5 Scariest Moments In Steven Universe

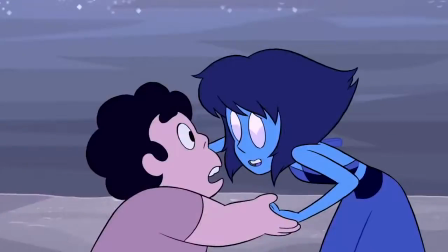244s
Yes, we had episodes upon episodes booting up to the gravity of the situation, ever since Lap has referenced Home in the episode Mirror Gem half a season earlier.
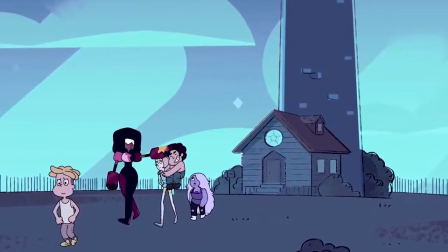252s
If the gems were able to walk out of this scot-free, it would have been disappointing to say the least. That's where Jasper comes in.
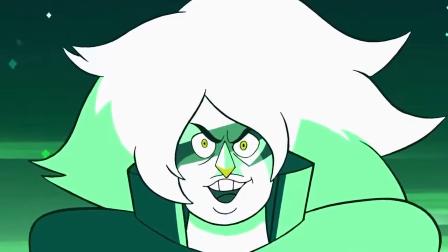258s
This is the third Homeworld gem we've been introduced in the series up to this point. But the first that clearly meant business from the very beginning.
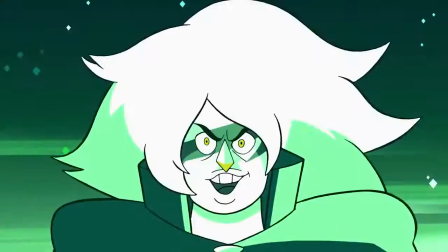264s
Lapis came off very friendly towards Steven. Peridot seemed very frantic and nervous, but with Jasper, we just knew this is the one who wasn't going to break so easily.
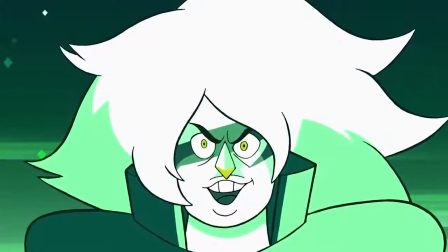273s
So how do they showcase Homeworld far outclasses the Crystal Gems in every way, shape, or form? With this horrific sequence that's become an iconic one.
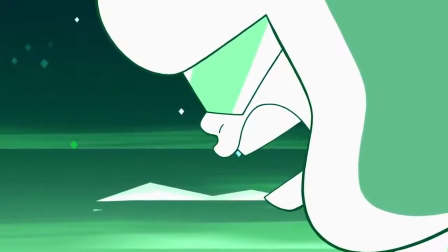280s
Within seconds, Jasper has reduced Garnet, the leader, the one who's been betrayed as the strongest crystal gem, to nothing but her gemstones.
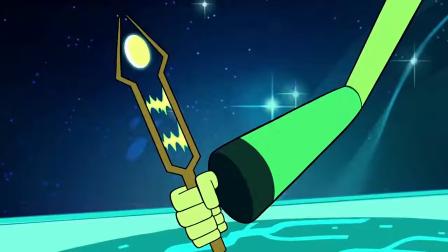287s
It wasn't even with her own bare hands, but with a gem destabilizer, a weapon we've never seen before,
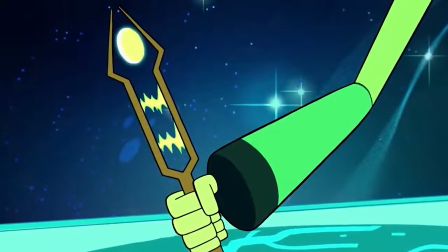293s
and taking into account that Lab has warned everyone that Homeworld has become technologically advanced, it makes the mind wonder,
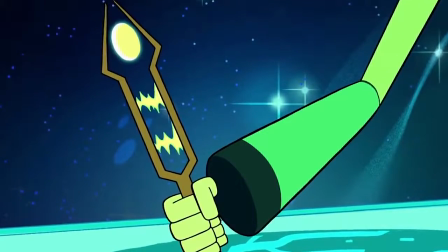299s
what else can they do?
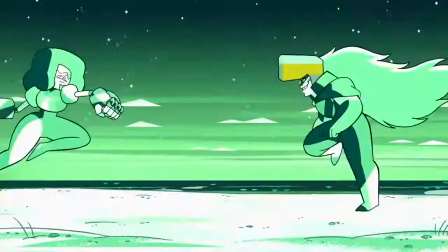301s
Usually Garnet puts up a good fight, but after already being pushed back by Jasper, she literally runs into her own demise and begins to violently shake.
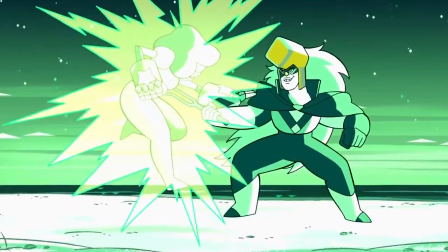308s
We've never seen Garnet this vulnerable before.
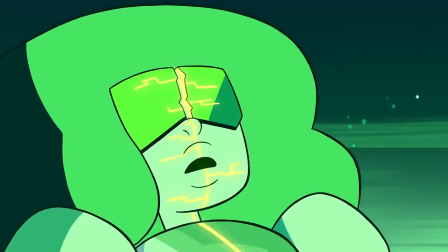311s
If the shaking wasn't jarring enough Garnet snaps backwards as her visor splits into two As if she's just suffered from extreme whiplash and her neck's been broken.
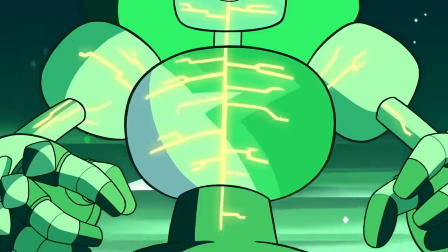319s
To pile on top of that She falls apart limb from limb like Legos.
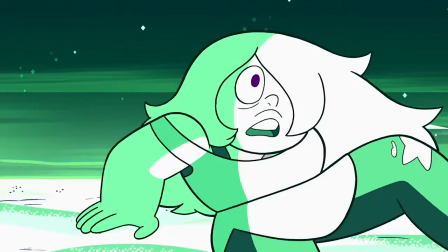323s
Pearl and Amla screaming in horror adds to the tragic atmosphere As a first-time viewer with no idea of what happens next you really do believe this is
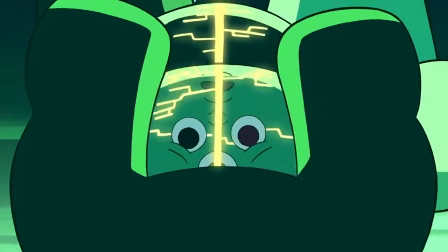330s
the end of Garnet The last thing both Steven and the audience sees is Garnet staring at him with an expression that conveys a sad yet shocked expression, as if she's barely processing what's going on. Yet she knows it's not good.
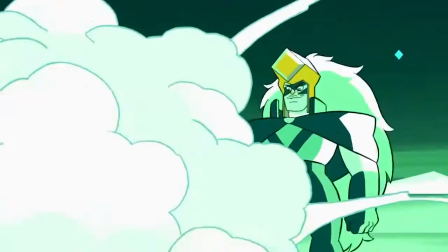342s
And then she just poofs, but it gives off the illusion she exploded. Also Jasper's just smirking, showing off she's taking immense pleasure at this sight.
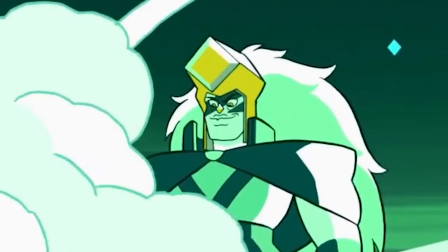351s
I'd also like to add, it's not as if there's dramatic music you'd typically expect in this sort of scene playing.
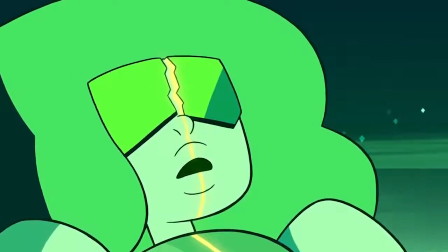356s
Instead, we just have the sound effects carry as a weird, electrifying ambience creeps in.
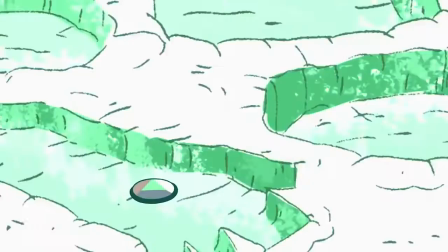361s
It sends chills right through your body. As if that wasn't enough, when the dust settles, Steven's met with the imprints of Garnet's head and limbs in the sand.
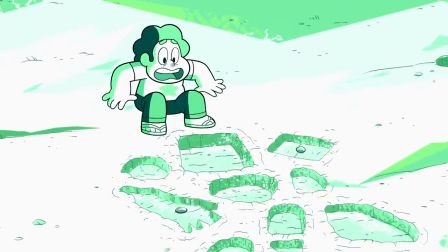370s
Yet both he and the audience have no time to even properly react as Jasper begins a dialogue as if nothing's happened.
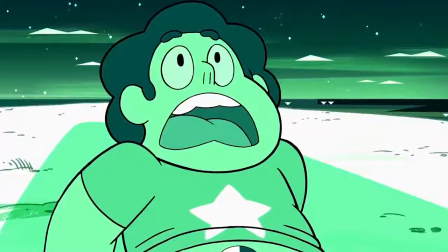377s
Business as usual, which could have been for her. Steven and the viewer are one in this moment, just paralyzed with fear.
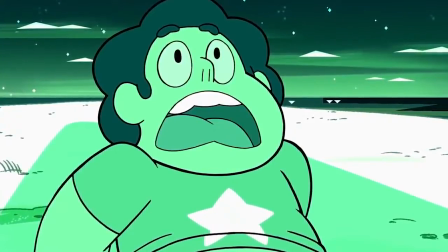383s
The character you thought would be able to handle the situation better than anyone just got trashed and no time flat.
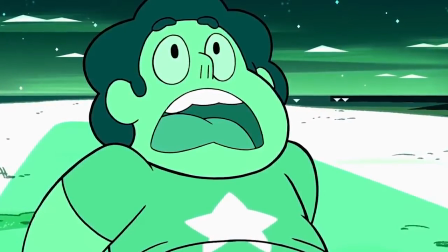389s
Sure, Ruby in Sapphire form and Garnet bounces back shortly after the scene in the beginning of the next episode, but for a brief moment you're convinced something awful has happened to Garnet.
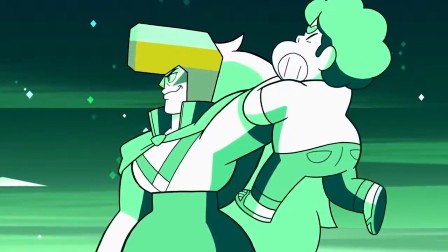398s
Again, for the first time you don't know what the gem destabilizer is. Does it just poop gems or does it prevent them from reforming entirely?
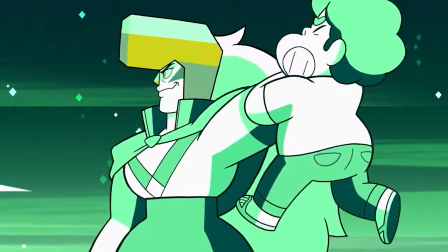405s
A permanent off switch.
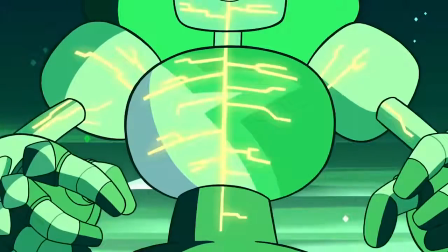407s
Intense, creepy, and not much time to even react to everything, this is a scene noteworthy of being dubbed as one of the scariest in the entire series.
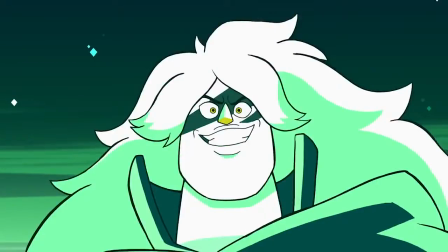415s You. Have. Failed.
Number 3.
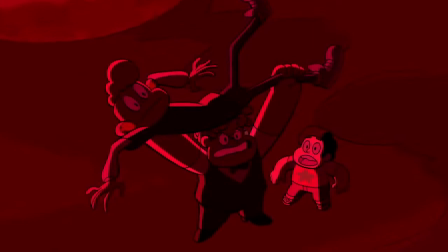420s
Ronaldo sacrifices Lars. For those who don't dig too deep in the lore of Steve Universe, which is completely okay, you may be unaware holidays don't actually exist in this world.
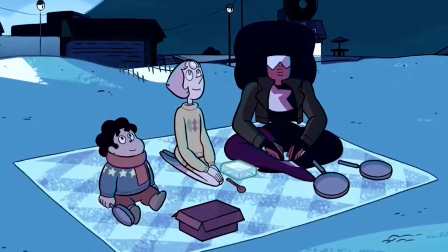429s
Aside from New Year's Eve for some reason, but I guess that's also fair because you've got to keep track of the current year somehow, so why not make a big festivity out of it?
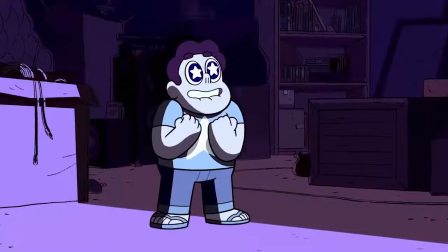438s
Regardless, that didn't stop both Cartoon Network and the Crooniverse for making episodes that can be aired on certain holidays.
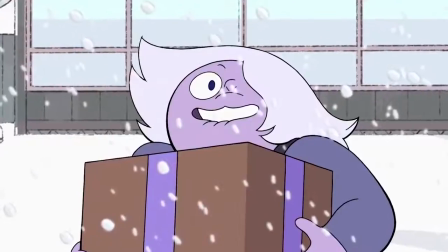443s
Say Uncle Freeper Fools, Three Gems and a Baby for the Christmas Season, if you just happen to not connect the dots to the fact it's snowing and the gems bring Steven gifts, and for Halloween,
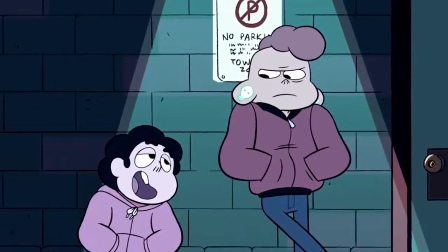452s
Horror Club. This episode aired in the latter half of season one and isn't as talked about even when discussing the development of Lars,
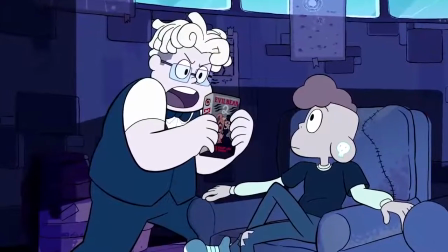459s
even though he sports an attire dangerously close to the one his life temporarily ends in.
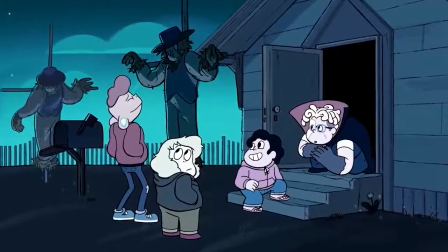463s
To make a long story short, Steven, Lars, Sadie, and Renato go to the lighthouse to watch scary films.
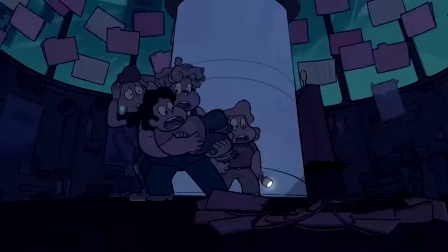469s
Then weird Scooby-Doo hijinks starts happening.
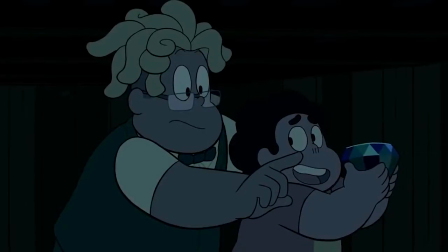471s
They believe the house is haunted, but it's actually possessed by a corrupted gem that has its little own home movie of Lars and Ronaldo's friendship and the day it came to an end.
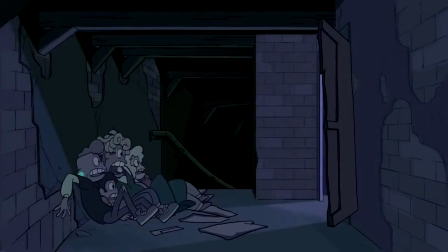479s
Since this is a stand-in for a Halloween special, you can assume there are plenty of spooky moments and not so thrilling jump scares, and there are.
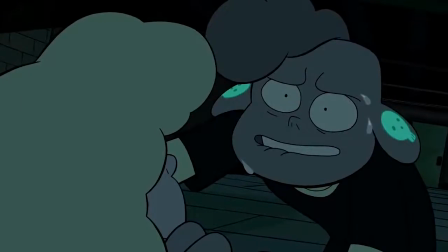485s
Yet the most disturbing, scariest scene and the highlight of the episode for me occurs towards its climax.
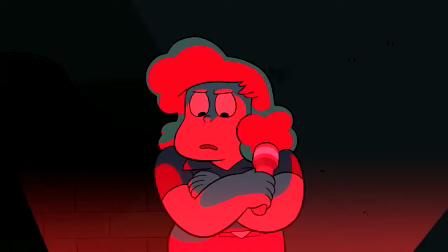491s
Sadie falls into a floorboard and goes missing.